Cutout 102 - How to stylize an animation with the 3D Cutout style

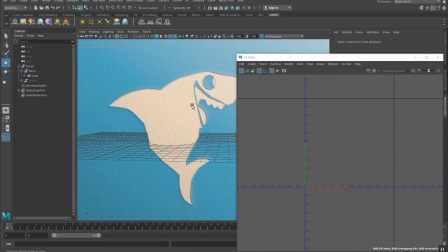So for designs to work with cutout, first they need to have a strong silhouette to communicate because there's really no shading information once you cut things out, I mean unless you were to paint things or things like that you wouldn't see any shading information about what is being portrayed so it is very
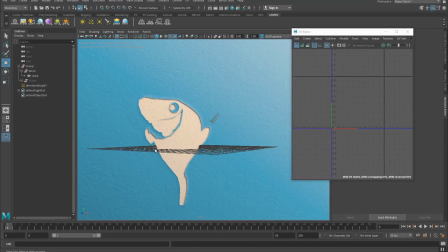important we're working with a cutout that you have very designed characters for it in this case the design was simple enough that i thought okay
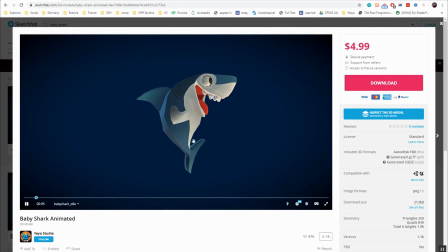you know what the silhouette is strong i could probably play with when i assign a texture at a nice cutout effect to it but this won't be the
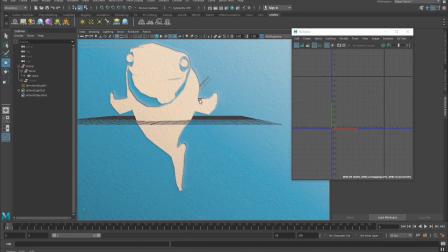case with every object in the scene so just keep that in mind on every character not every design works as a cutout.
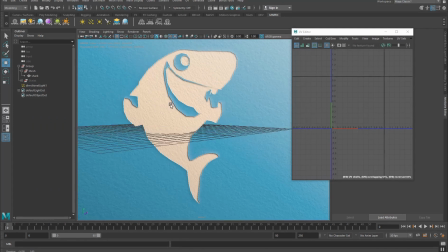However, the ones that work are pretty cool to work with because you can communicate a lot with just pretty much silhouettes.
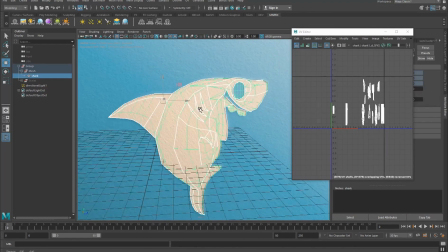So let's start here on a shark. Something that's very prominent are here, these parts here.
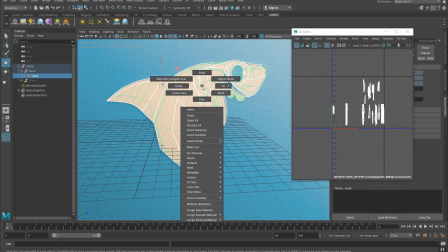I don't really remember the English word for it yet,
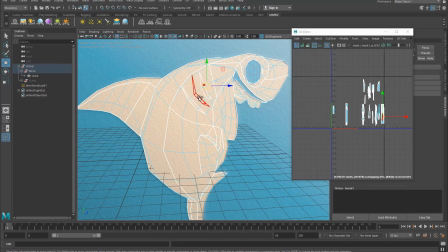but let's just select them and make them not be cut so that
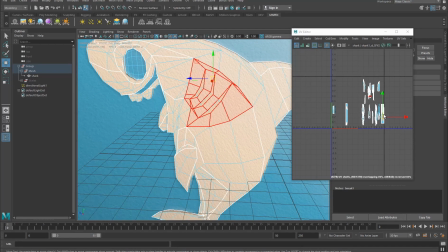we can have a nice contrast you see these are on this part of the uv and we need to bring them to the left so that it's not cut anymore and
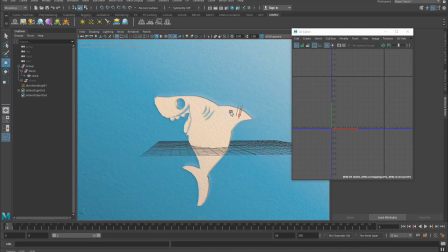once we have that we already have a very nice indication that this is actually
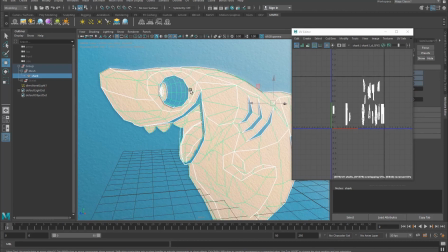a shark what i'm going to do here as well is we have this very nice uv shell that goes around the eye and
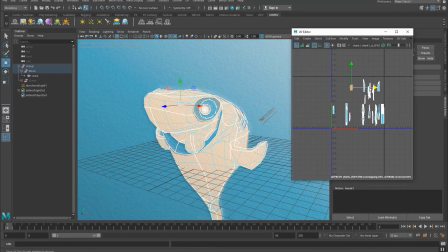what i'm going to do is i'm going to make this not cut and i'm going
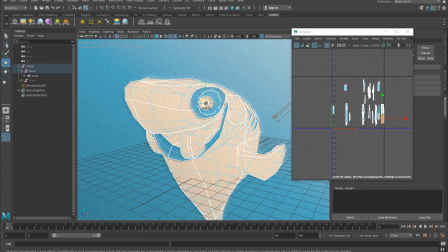to make instead the eye to be cut so i'm gonna select this
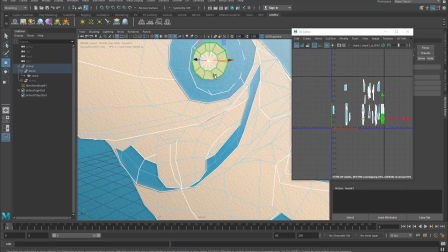uv shell and this uv shell and i want to have them cut yes so
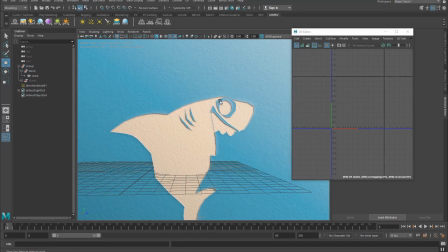now i have a very nice eye silhouette i'm playing basically with negative space here something that's also very clear on sharks that should be indicated most
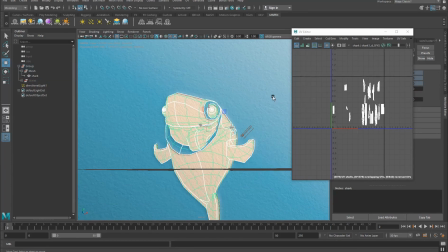of the times are teeth as well but if you notice once we see this character from the front the teeth are lost from the
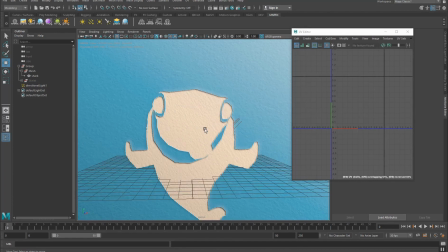side we have some nice teeth but if we're going to show this character from the front the teeth are lost I want to keep them as cut out so what I'm gonna do instead is I'm gonna select the inner part of the mouth and make this instead not cut so
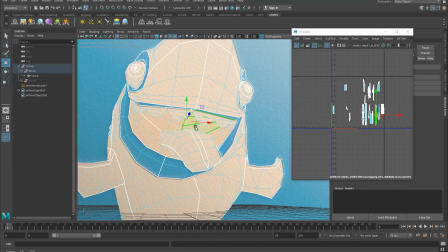bring the front paper of the cut out to it so I'm just gonna select all of these shells and I'm gonna shift them to the left now again what What I'm doing here is just shifting things around between the cutout masks.
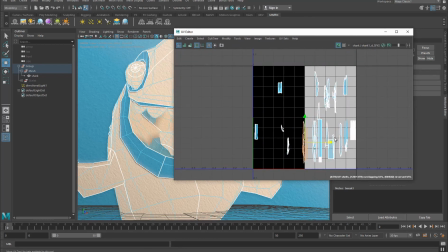So this is a cutout mask, depending on where I move it, this is going to be cut. This is going to be uncut. So I want this part to be uncut. Then of course this starts to look weird.
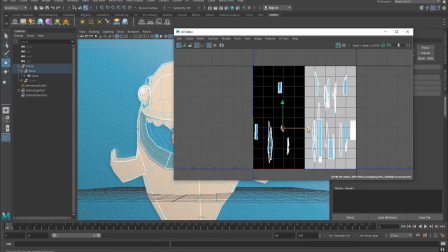This entire parts, I'm going to cut it as well, just to see how this looks like.
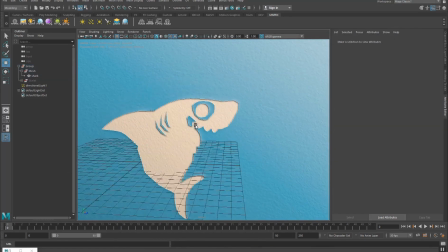And this is how it looks like. So with cutout, it's a lot about playing with negative spaces.
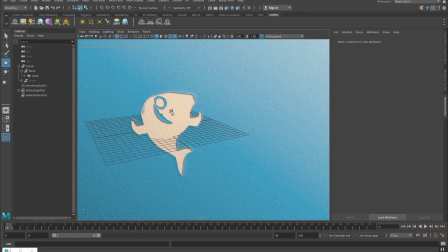So we have this gills here and we have the eye that's clearly visible.
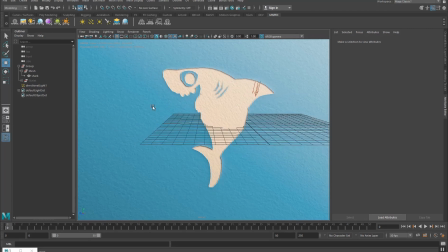The teeth are starting to be visible from the front. On the side, we have this very nice silhouette of the shark.
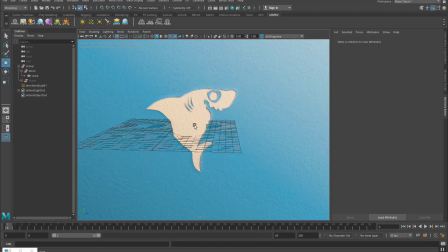So it's starting to look a lot like a shark just by using negative spaces, by playing around with negative spaces.
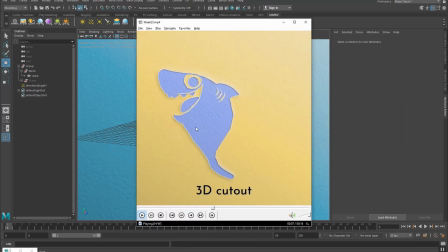So if we look at it here,
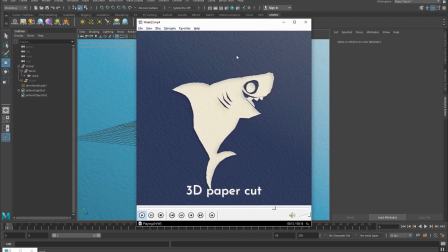this is pretty much what we did. something that I'm realizing is that we also left the mouth cut in this case the lips
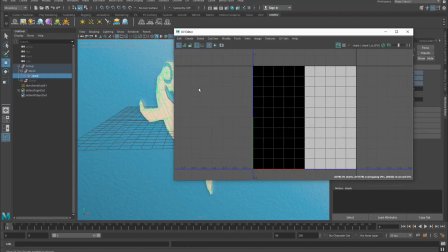so let's do this here as well open up the UV editor select
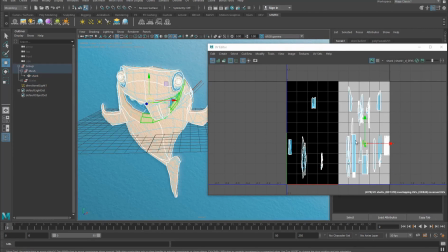the UV shells and I am going to show them here
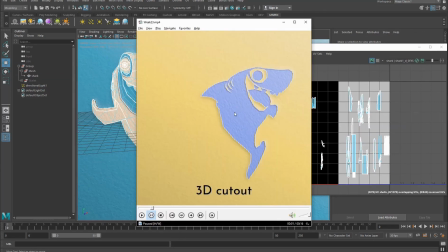there we go what else did we do here I was just mostly playing around to create this and that's exactly
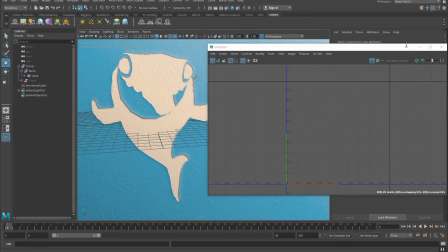what I'm doing here so yeah that's pretty much how I stylized this character so from the front,
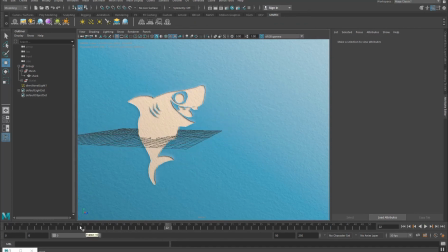he looks like this. And then once we have him animated, so from three quarter perspective, it looks very nice.
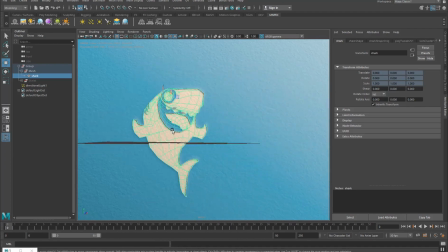We could also remove the tongue because the tongue doesn't necessarily fit well with a cutout style. It distracts from the character shape in a way of the cutout shape.
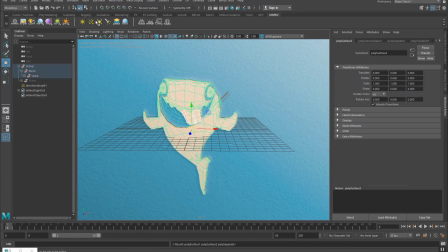So we could separate this if we go to mesh separate, and then we could select this and hide it that way we have a,
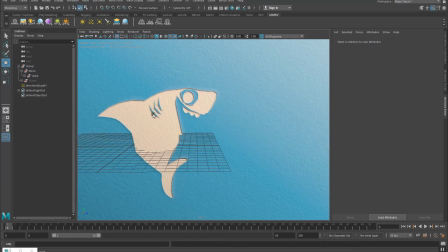maybe a nicer silhouette from the side the tongue does look very nice so
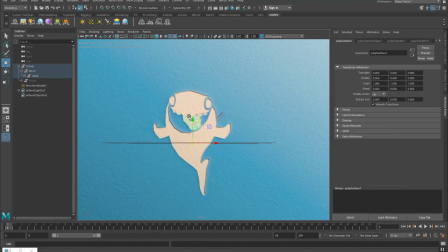something interesting would be if whenever you're showing this character from the front you hide the
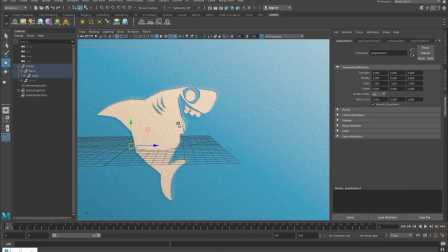tongue or animate it differently and from the side and you let the tongue out as well so you can do all sorts of crazy things with cutout so
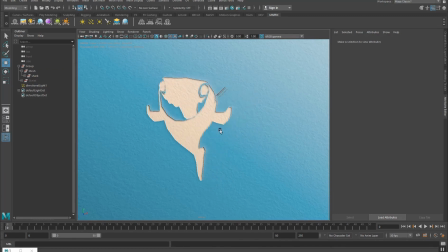just keep in mind that design is keen for the cutout style to work so try to keep things simple also don't necessarily subdivide characters because
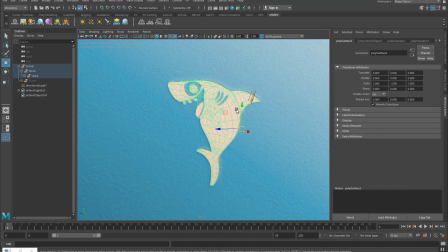while it looks really smooth it doesn't really look like cut out cut out this rough around the edges something that I also recommend here
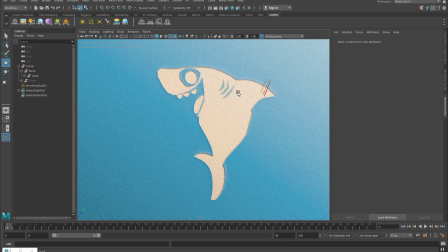is of course you can play with the different substrate color so you can have a different color for this paper and a different color for the other paper but
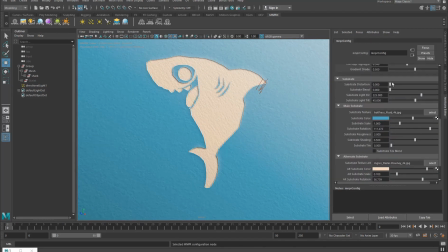something that I also like to do is to add just a little bit of distortion to it so that it doesn't look like a clean cut so that you see that there's something there apart from a clean cut and once you add TAA to this this looks very nice the cut becomes very
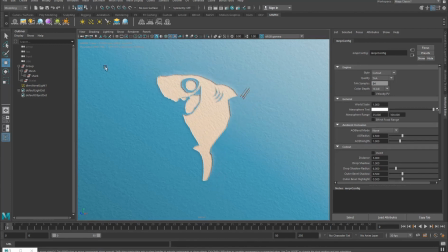subtle as you can see here it gives just a nice handmade touch and then of course you can play with different colors we have some presets here but
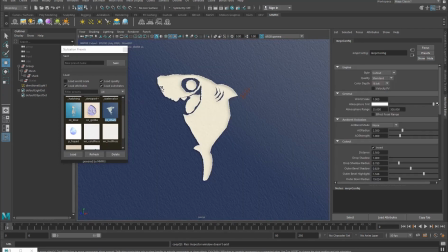you can go really crazy think of all different color combinations so here you will notice we don't have a cutout but we have inverted the
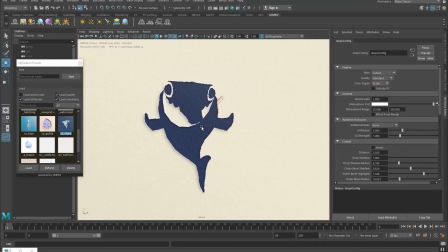cutout so this would be a cutout and the paper in the front is white the paper in the back is this dark blue and you can invert this
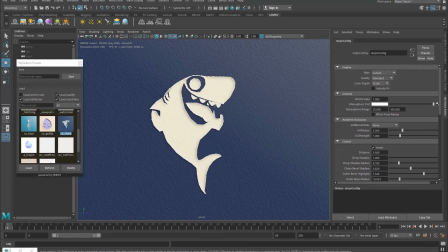to have like a paper cut animation not cut out as if this would be the paper in the front and the background is just the
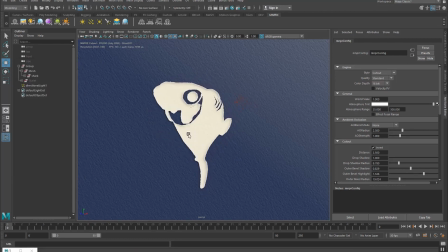blue of the background yeah this is how i approach cut out i
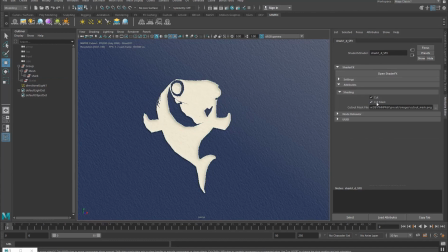try to keep it simple with one material and the addition of the cut masks is really cool for when you have more complex designs and yeah it allows you to add a lot of indication and to play with silhouettes so
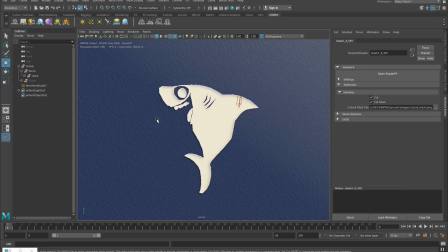in a way this is great for example for animation to highlight when you want to just communicate with silhouettes the cutout is the perfect style
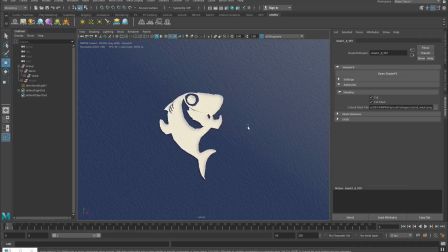for it if you have any questions let us know in the comments below if you want to get to see more tutorials and want us to create more tutorials please remember to subscribe share mnprx share what you create with it and yeah help us spread the word about non-photorealistic rendering stylized rendering
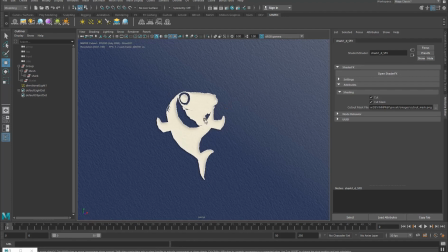and being able to control this in real time now before we leave i
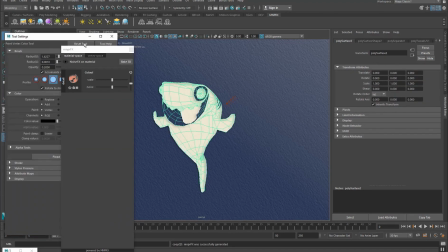wanted to also show you something with cutouts you can also use paint effects and noise effects on it to define what is cut and what isn't now in this case it's not really very useful because we can just
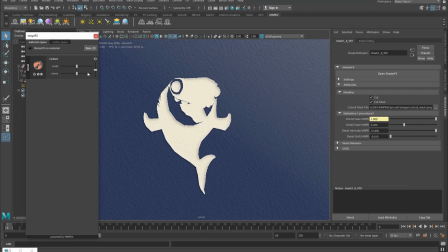create these kind of things i mean for certain designs it might be interesting now when when i move this here you're gonna see that the attribute is moving so what you could do for example is to key this here let's say i'm setting up a key and
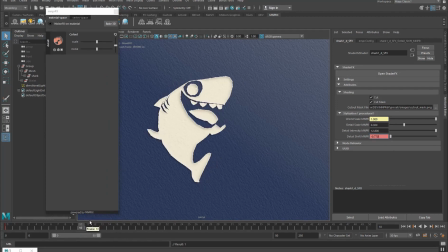then at frame 10 you come here and make him disappear I key this again and then I have like a procedural disappearing of the character so let me just key this from here take this
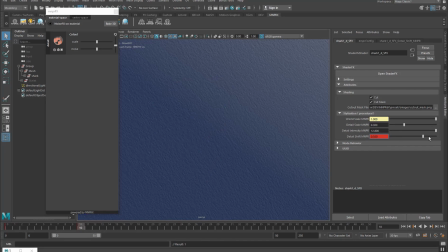value place it here set key and yes let's
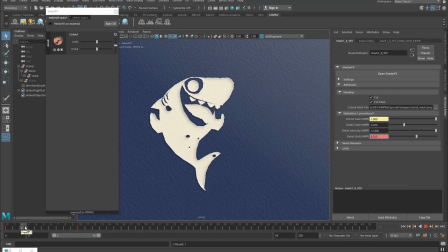have it like that so now you have this canonized transition you can do things like i don't know cut out burning or uh yeah just let your your imagination
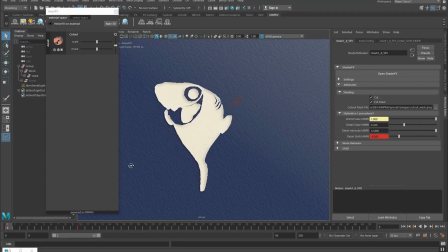wild and see how you can experiment and play with these attributes to create all sorts
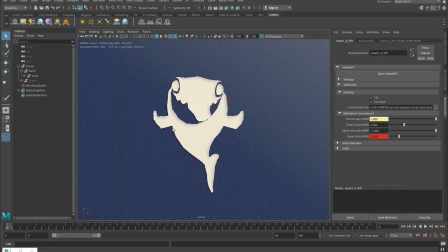of crazy things that's it thanks for watching and see you next week